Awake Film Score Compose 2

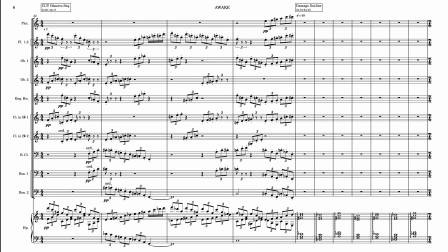[8:08]
Let's take a listen now to this section with just the woodwinds and harp and take notice of how this hocketing works.
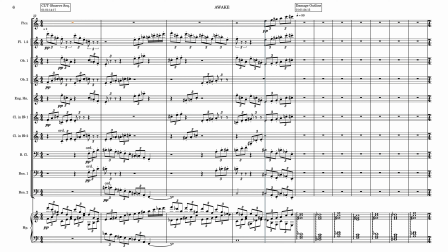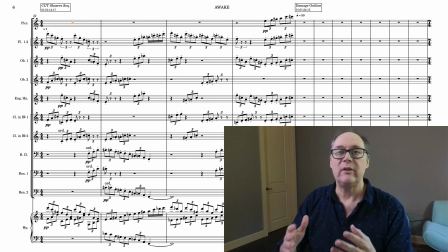[8:31]
Now let's take a look at the end section where we reveal the anomaly for the first time and focus on the brass here.
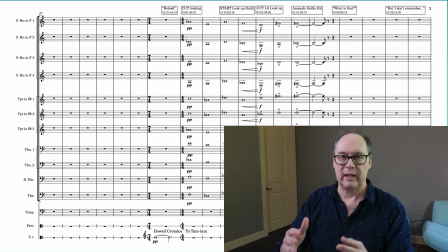[8:38]
I think it would be a good idea to see the picture again without music and just see how we might approach this.
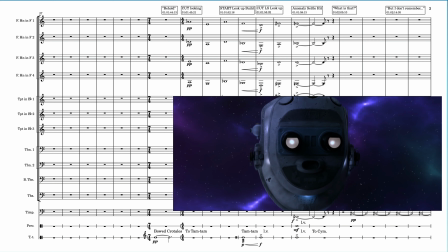[8:47] Behold,
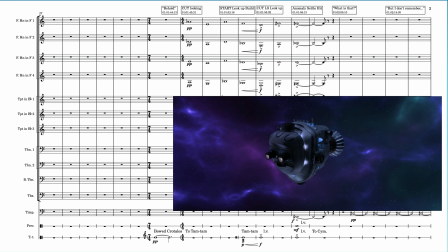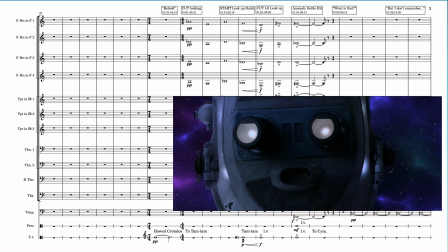[8:54] above you.
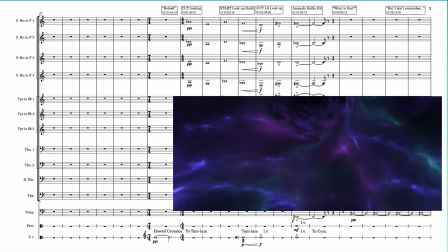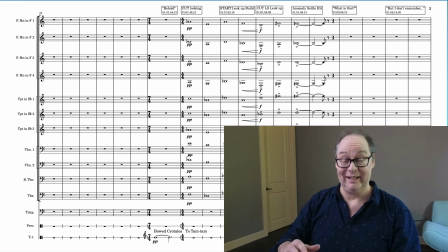[9:04]
I love this scene and I love how it was shot. It's just brilliant and it gave me so many ideas on how to write the music. I got to see this film on an Omnimax screen, you know, one of those giant screens with the great sound systems at the Science Museum.
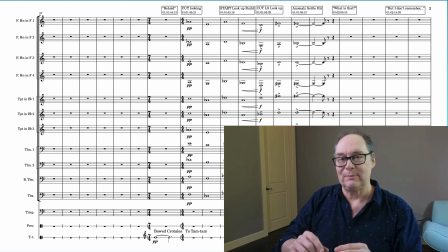[9:23]
And when that shot of the space probe being this small in the frame and then the enormous size of the anomaly, seeing that on an Omnimax screen, it just was, oh, it was amazing.
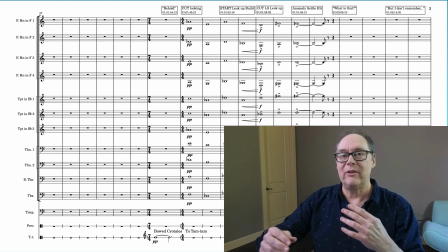[9:38]
So how do we say that in the music? How do we show this disparity in size between this small and the large? Well, let's look at what I did with the brass here.
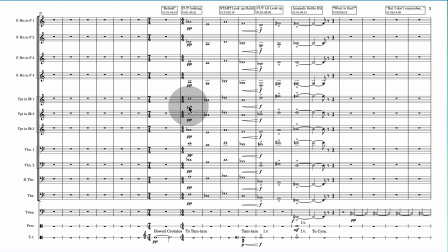[9:50]
The first thing you'll notice that in this section, the brass don't come in until after the voice commands the probe to behold.
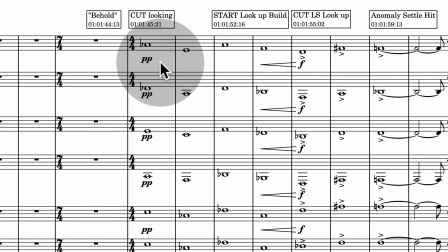[9:59]
And when they do come in, they come in at very low dynamics.
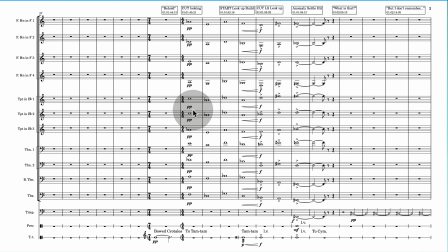[10:03]
And everyone's playing in a range where they can play those very soft pianissimo dynamics and blend and just kind of sneak in. So at this point, they're still small, just like what came before with the harp and the woodwinds that we just looked at.
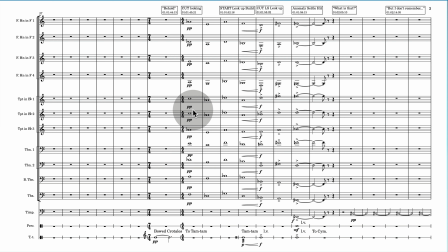[10:21]
Everyone's at a small pianissimo dynamic.
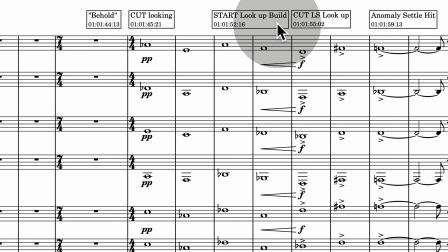[10:25]
When the buildup happens, when he starts to look upward, there's a big swell in the strings,
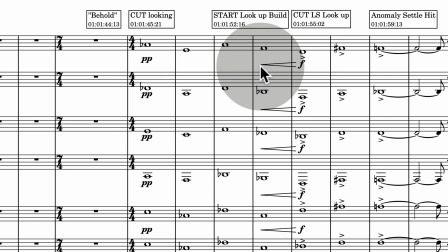[10:31]
and you can see there's also a swell in dynamics in these brass parts.
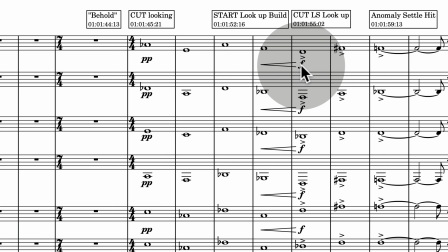[10:36]
They go from pianissimo to forte. So again, they go from small to large, from quiet to loud. Now I could have marked this double forte. The reason that I didn't mark it fortissimo or double forte is
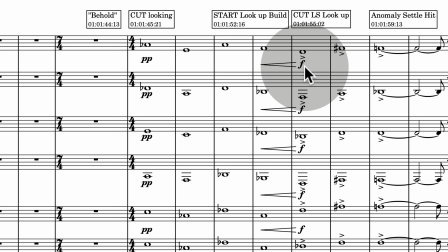[10:52]
because dynamic markings mean more than just volume. They also mean the way that you play.
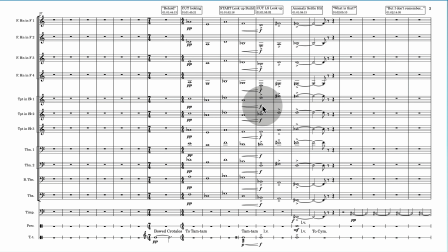[10:59]
And as a trumpet player myself, if I were to see this marked fortissimo or double forte, I would probably play it with a little bit more edge, a little bit more brassy. And I don't want this brassy here. I want this to feel grounded and big.
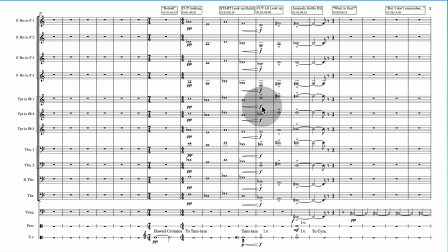[11:15]
You'll also notice range-wise that I've kept the instruments in registers that are easy for them to play. Nothing is too high. This means there's no strain or effort to the sound.
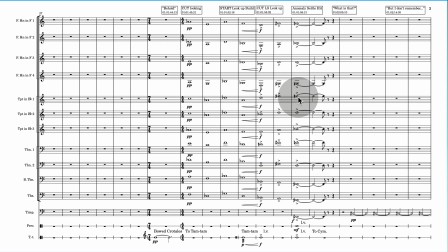[11:27]
Again, I just want something big and full here. Let's take a listen to just the brass and the percussion in this section.
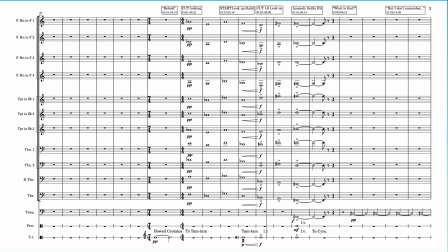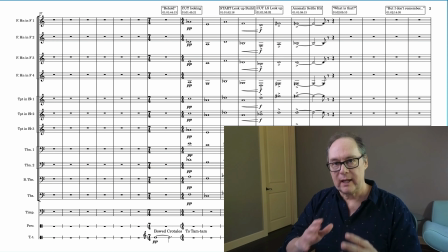[11:57]
Now let's look at the entire scene to picture,
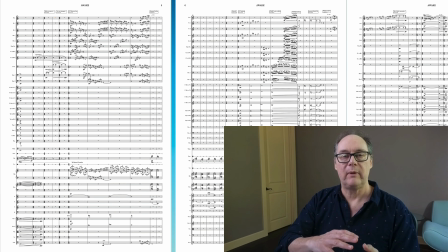[12:01]
all the way back from those hocketed woodwinds and harp part that we looked at to this big giant brass statement at the end, and feel if there's a sense of scale, a sense of size, both small and large. Let's watch this scene from Awake.